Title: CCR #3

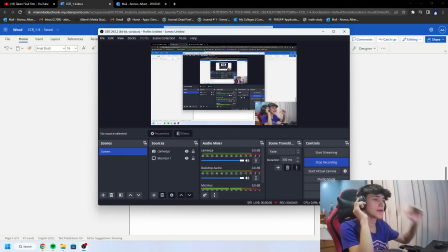Hello, my name is Albert Alonso. My Kenner number is 1276, and this is going to be my third CCR.
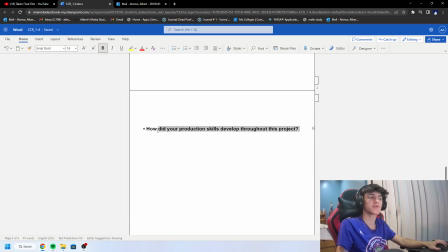So today we're going to be talking about how did your product skills develop throughout this project. So throughout this project, it's been a very interesting time.
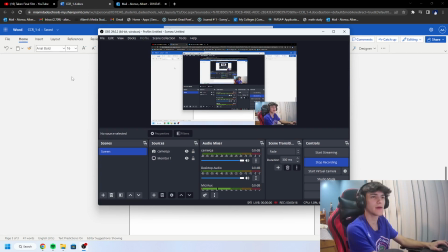I've always watched movies with my friends and my fellow loved ones,
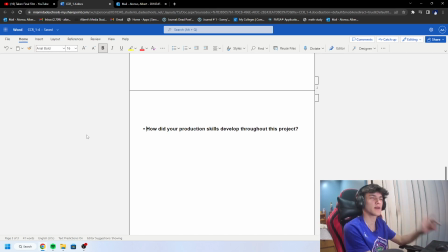but now this brings me into like a whole different understanding of movies as I see the camera shots and I see what they're trying to intend. You can kind of predict what is going to happen in the following movies. So today I'm going to be going to my final film and I'm going to be talking about all the camera shots I took and why I took them.
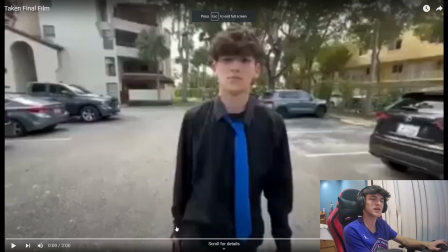So starting off here, we didn't really try an establishment shot until the next following cut, which we should have, but it's okay. It's not that serious to the point where it can ruin my movie.
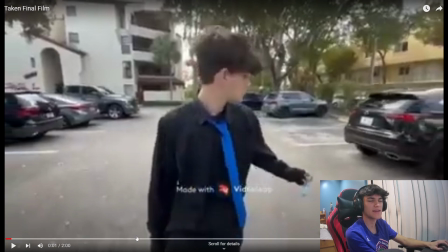So we start off with a medium shot of trying to get a picture of what he is wearing and a picture of the car, which could signify his class, like I said in my first CCR.
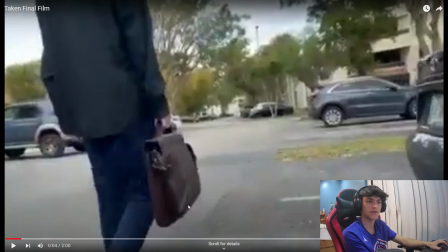So here is a tracking shot of him walking with the briefcase, and the camera is meant to be focused on the briefcase, but what matters here is there's nothing on the side, so you wouldn't know that this briefcase can
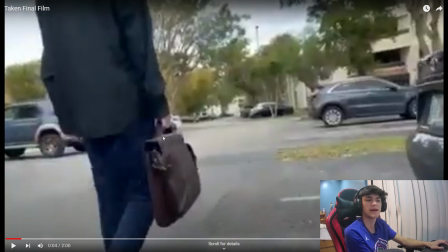hold such important power, as this is what leads to his kidnapping.
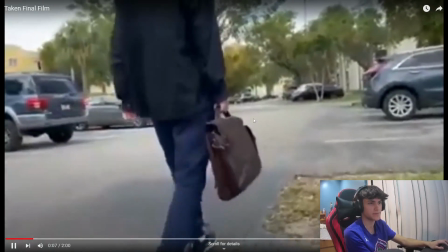So we get a tracking shot here walking, and we get an establishment shot.
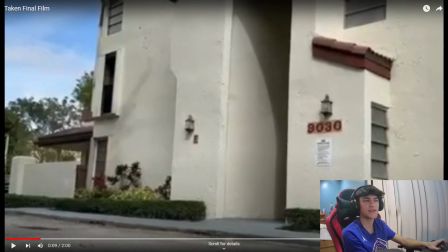And I already said this before, but this is an apartment. This isn't a work complex. It was very difficult to get a work complex for us, but hopefully this does work and this does portray what we are trying to show.
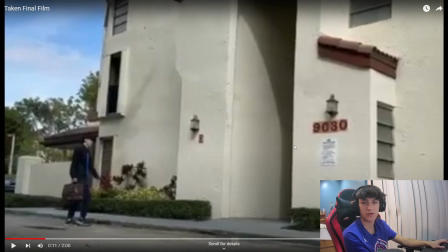So as you can see, he walks into his work, as you can see on the side camera here.
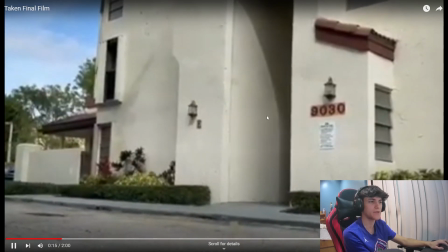So this is meant to be an establishment shot. So we get a transition here into his office,
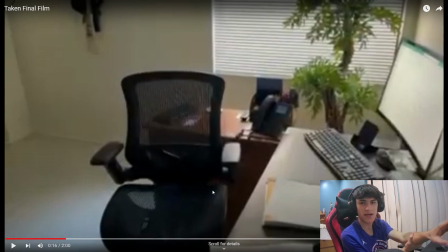and we are mainly focused on the chair, as you can see that it is set up for him because most likely that yesterday he did go to work as well, but it didn't seem like that serious, and now today this is the serious day.
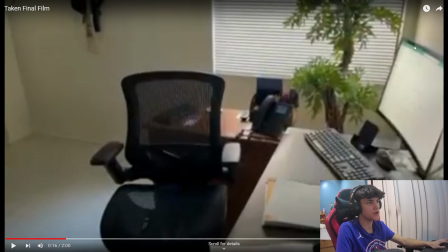We also have a clip of the computer that it is turned on and it is already on the Excel sheet.
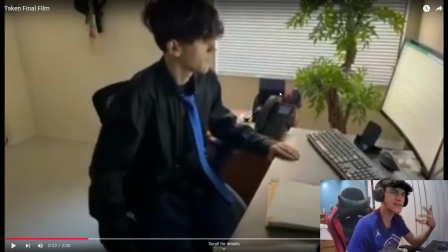So as you can see, he sits down, he looks at his computer, and we use the sound of phone calls to show that the background is busy, but the door is closed behind, showing that it is a type of secretive approach that we took here.
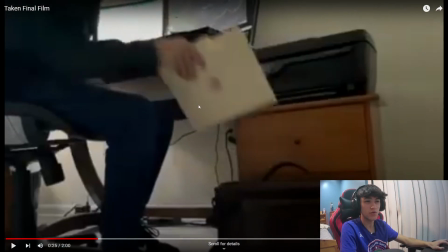So as you can see, we get a clip of a lower shot of him reaching into the file, which the file does show that it is top secret and no one should have it,
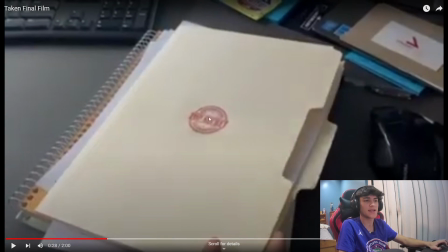yet he has it. So we emphasize this by getting a zoom in of him opening the file with the sticker top secret on it, showing that it is a secretive file and he should not have it, like I said beforehand.
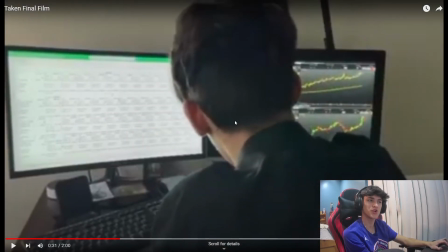So we try to get a clip here to show, which I said it also in my first CCR, but we try to get a clip here to show both monitors and how it's unrelated to what he is trying to convey or what he is trying to show here. So first, in the first monitor, it's an Excel sheet with numbers,
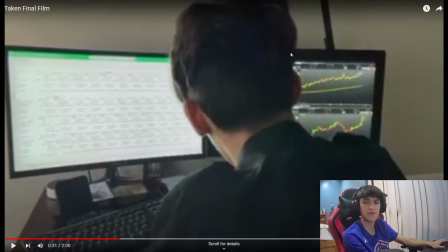which is obviously coordinated with the stocks, as we show in this camera angle here. This is basically somewhat of an over-the-shoulder to show what he is seeing.
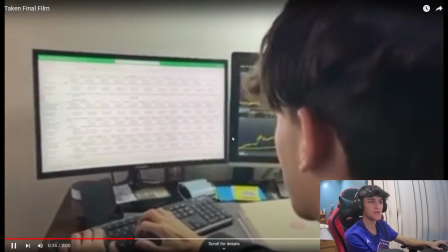So as he continues to work, we get a phone call,
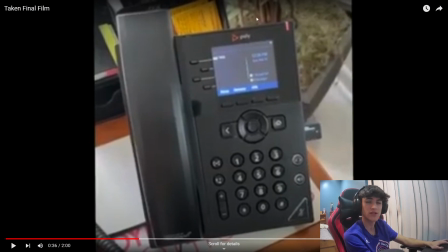and we thought that it would be a smart idea to show the importance of this phone call by making it a close-up on the phone call.
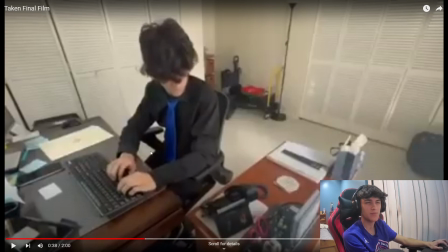And we can also see the name there, but the quality is pretty bad, and I'm terribly sorry for that.
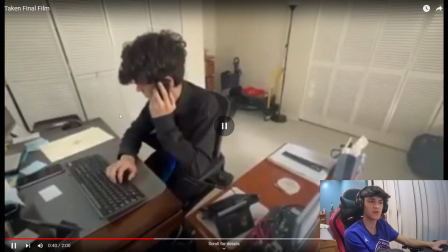So he picks up the phone call, and we get a somewhat of a very diagonal angle here to show that he does pick up the phone call, but he is in power here. He is shown to be in power here as the camera is facing up towards him and the phone is down.
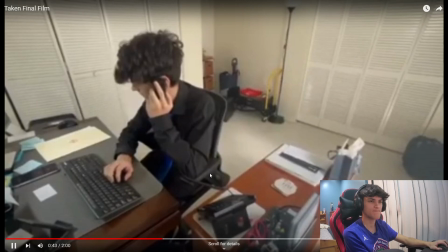Hello? Yeah? Oh, Tony? No, I couldn't have the deal.
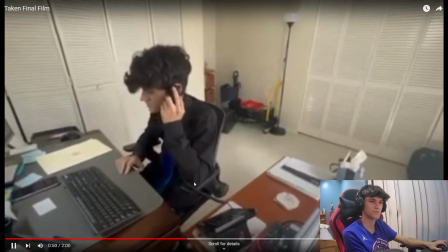Yeah, hear me out though, he's a liability. No, he's corrupt.
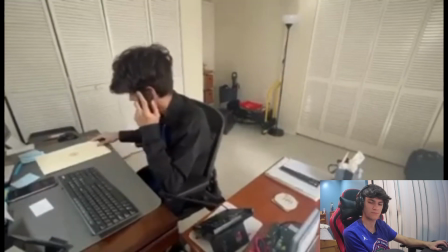I have all the files right here to prove it.
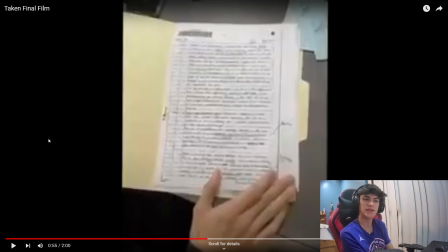So once he does reach into the folder, it is shown that we are trying to convey what is trying to happen, or what the paper does say what the secret files are, but we couldn't really get it to the point where you can understand what is writing, but that is what we are trying to convey,
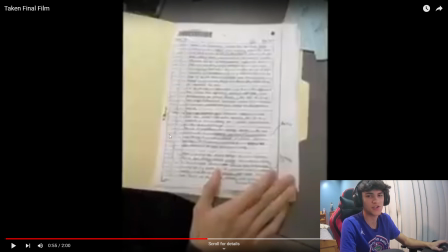that is the file that shows that his worker is corrupt and he's trying to kick him out of the company.
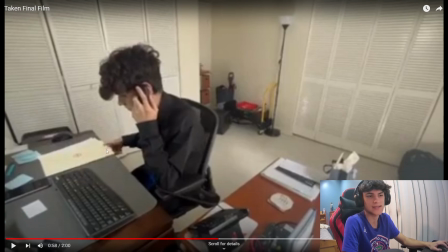And as you can see, he turns the paper perfectly as he closes, No, look, he's out, man. which is meant for the camera Well angle.
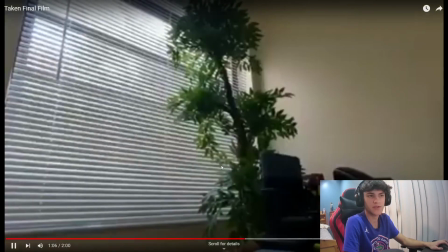done.
So once he does close the phone, he keeps working, and we get a transition shot into the outside. What we did here was that we lowered the brightness on the phone to show that it was getting darker, which it was a pretty hard thing to set up, and it most likely didn't intend how we wanted it to,
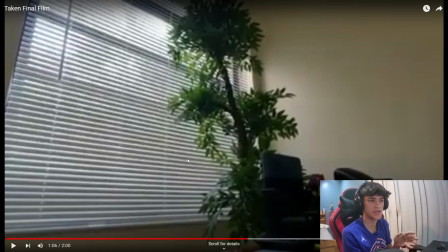but it somewhat conveys to what the following scene is, where he is driving home in the dark.
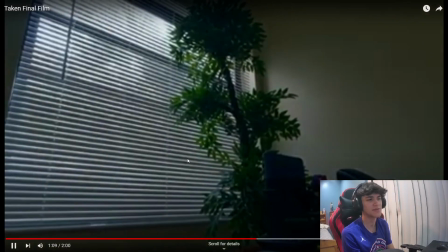So as you can see here, we lower the brightness, making it seem like it's way darker, and the background noise being him typing.
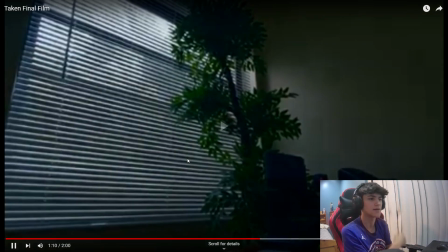And then once the typing stops is when he is shown in the car. As you can see, it's slowly faded away.
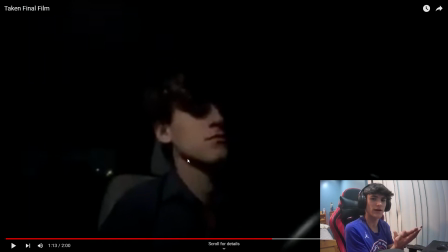So now we have a shot here of him driving on a lower angle, showing that he is obviously in power once again, and he is driving back home. With the music obviously drowning out the audio of the car and anything, showing that he is focused on the music and the road.
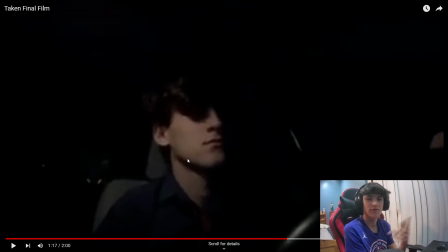He is not aware of anything of his surroundings.
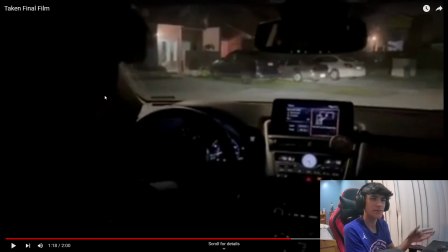So we get an over the shoulder here of somewhat a POV shot to show that he is driving back home. The lights obviously pointing towards the house as no one is there, and he is unaware. He just wants to get back home.
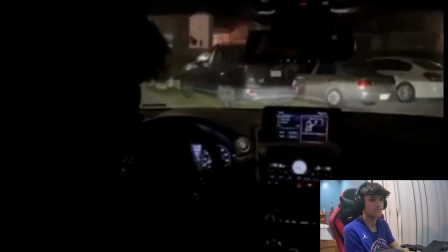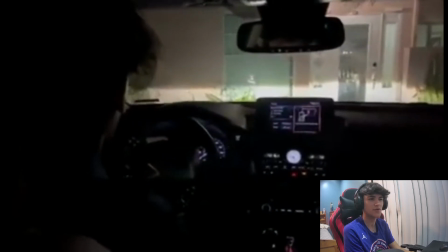So as he parks there, we made it on purpose, so when you finish
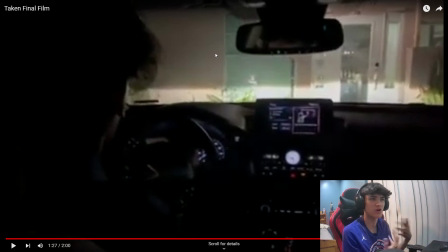and park the car, the music becomes more clear, showing that he is unaware once again of what's happening. He is mostly focused on getting back home.
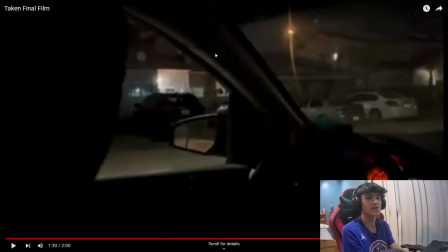So now you can see that someone is looking at him with a over the shoulder shot of, and somewhat of a POV shot of the guy next to him, the passenger seat, looking at the guy in the car, which is the businessman. So what we wanted to do here is we added
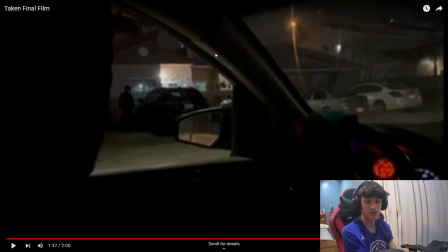very suspenseful music to make it to like show that it's about to get intense and it's about to show some action.
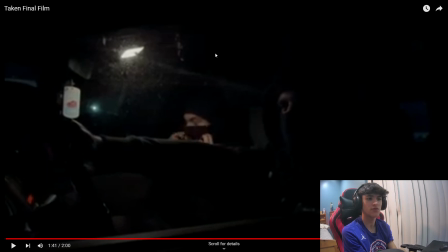So there's going to be a cut here into the both robbers, and one of them is getting ready to rob the place. As you can see, he's fixing his mask up, which this is a two shot, as there are two people and both of the robbers are there too.
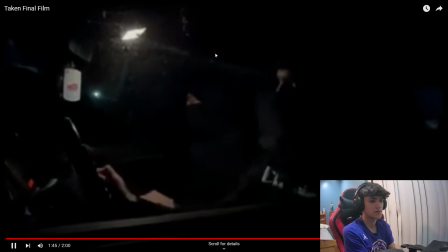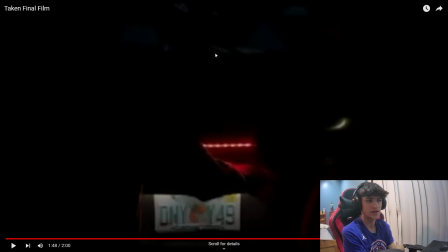So we lock the car there and turn off the car, and then turn off the light to show that they're trying to be stealthy.
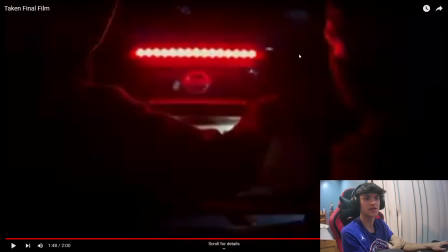They're not trying to be caught. And we use this color coding, which is also known as, so there's different colors, but red is signifying as evil or violent, which is also going to be shown here, as when he opens the trunk,
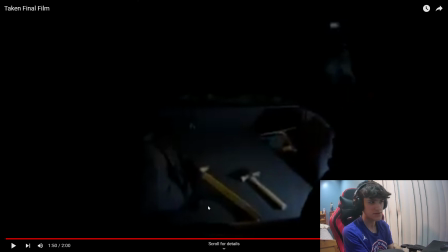there are weapons. Weapons also can signify violence.